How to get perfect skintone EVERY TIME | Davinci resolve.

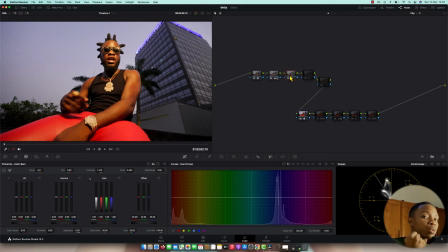(12:36)
So the blur part you're going to see block, the midtone you're going to see it's popping, the highlights you're going to see I split the picture. And another thing is this guy over here doing a split on. Here is where I split, separated the color from background to the forehead, like creating a look dinner, starting create a look dinner here.
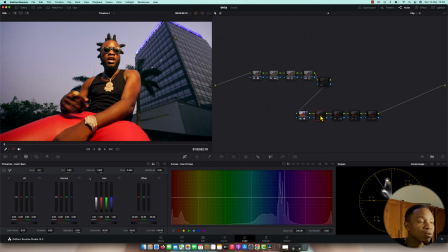(12:55)
My real dinner is starting here. Okay, another thing is I use my loot as a creating look, the look that I want. This is from my look package. This is where I just did a orange interior.
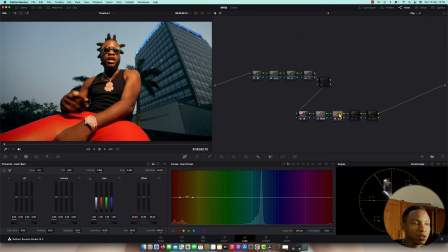(13:08)
And another thing that I've done is qualify the skin tone. So after qualify the skin tone, you see the way it is, I've qualified the skin tone.
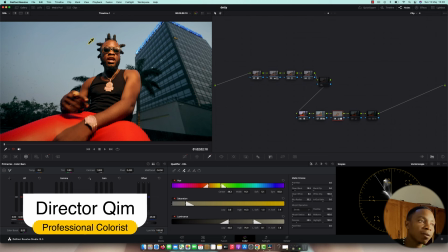(13:16)
That here I play with the skin tone.
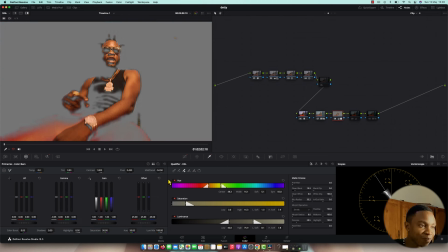(13:18)
And bad thing is I also qualify this thing, so make sure maybe sometime if you have things like this, you can just mask the picture. If it's necessary, you can mask the picture.
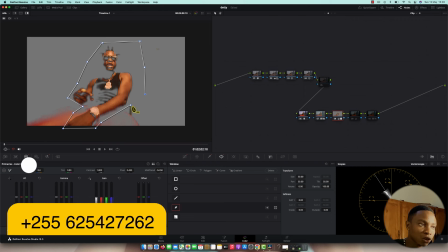(13:33)
This is why I don't like so much qualify, but it's good in other way.
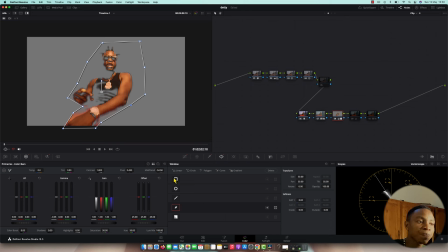(13:39)
So you just taking yourself short,
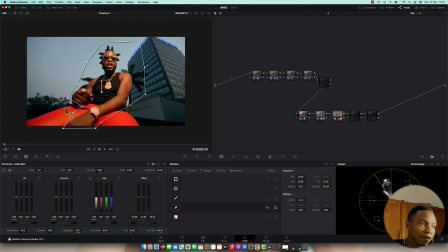(13:44)
like, okay, this one I need to qualify, this one I don't have to qualify, okay, like this one is clean.
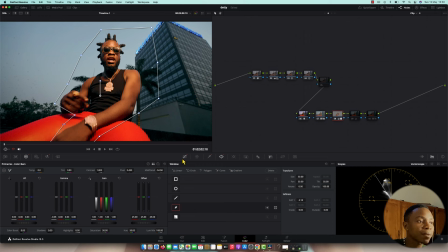(13:49)
All right, so after the what I've done exactly to the skin tone, I use RGB mixer to change the color of a skin.
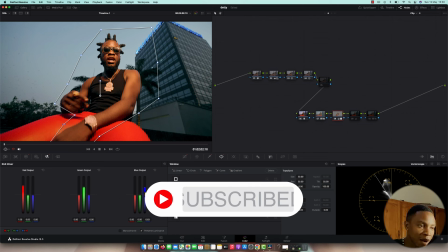(13:57)
So if I see the skin is orange, I turn if I see the skin's red, I turn my blue down.
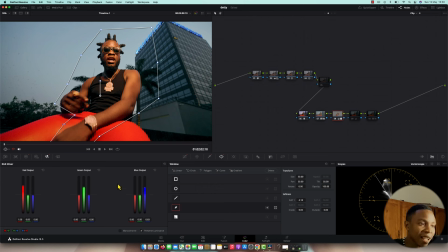(14:06)
If a skin's yellow, I turn my green down. So what I've done exactly here, I pull my green down until I start and see the picture. Yeah, the skin is getting yellow color, and then I drag my green again down until I see my skin touching this indicator.
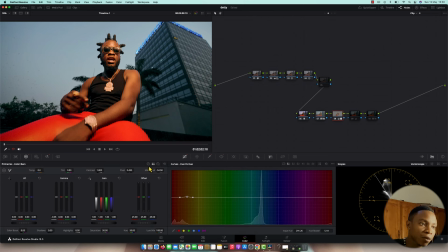(14:23)
So another thing is what I've done is I come in here to this guy's of the gamma. So what I've done is I push my gamma down to get the luminance to make the skin tone a little bit darker. And another thing is I come in here, reduce the saturation because it was so much saturated.
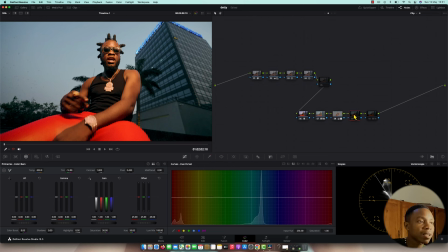(14:41)
And another thing is I just reduce the warm because the picture was a little bit warmer. So this is what I've done. And another thing that I forgot to tell you about the skin tone, I use mid-tone details to smooth.
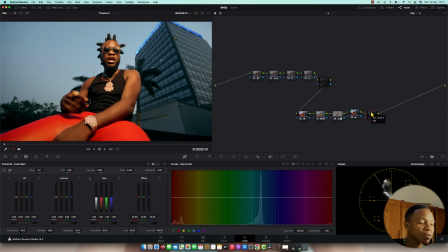(14:57)
So I didn't use any third plugins. And last, I use another loot to give the depth of a picture.
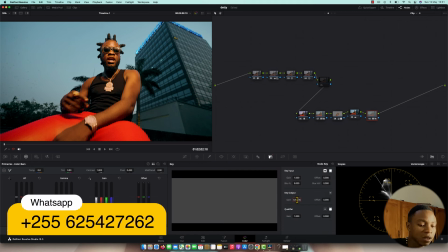(15:05)
So here is too much. Maybe I can put it 0.2. somewhere around here, not too much.
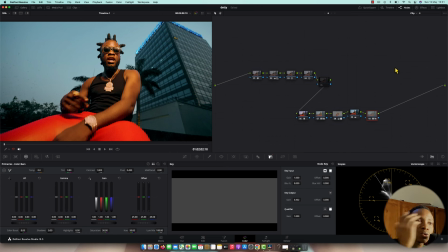(15:11)
Make sure you don't do too much. So this is one is good, it looking beautiful. I like the looks. Thanks very much for watching this video. This is Director Kim. Hope you really enjoyed the video. You know about this loot, you know, most of people, a lot of people know, they'll be coming to my box, to my WhatsApp, they'll be like, okay, Director Kim, we want the loot. All right, the loot is available, but this loot is not for free. I'm telling you again, this loot is not for free. Trust. It's a very cheapest price. You could come on me. You could come on my box. We talk our business. Yeah, it's a really, really, really beautiful loot. It's very helpful. And it's giving you a better result. This is a loot DNA. It's not like the other loot. That's how you apply for this clip is working. Another clip is not. And it's working with any camera. You see today, the way that I do it, I did the loot outside of a car space. Sometimes I do the loot inside of a car space. So I have a masterclass of it, how I use proper this loot. So you guys, stay put. This data came. See you on next tutorial. And next tutorial. Next tutorial, as always, as I promised, I'm gonna drop a tutorial. I talk about how you can do a color grading. Other videos that put that look to your videos from start to finish. Or the sharp matching part 2 is gonna be wonderful. Trust me. See you guys in the next video.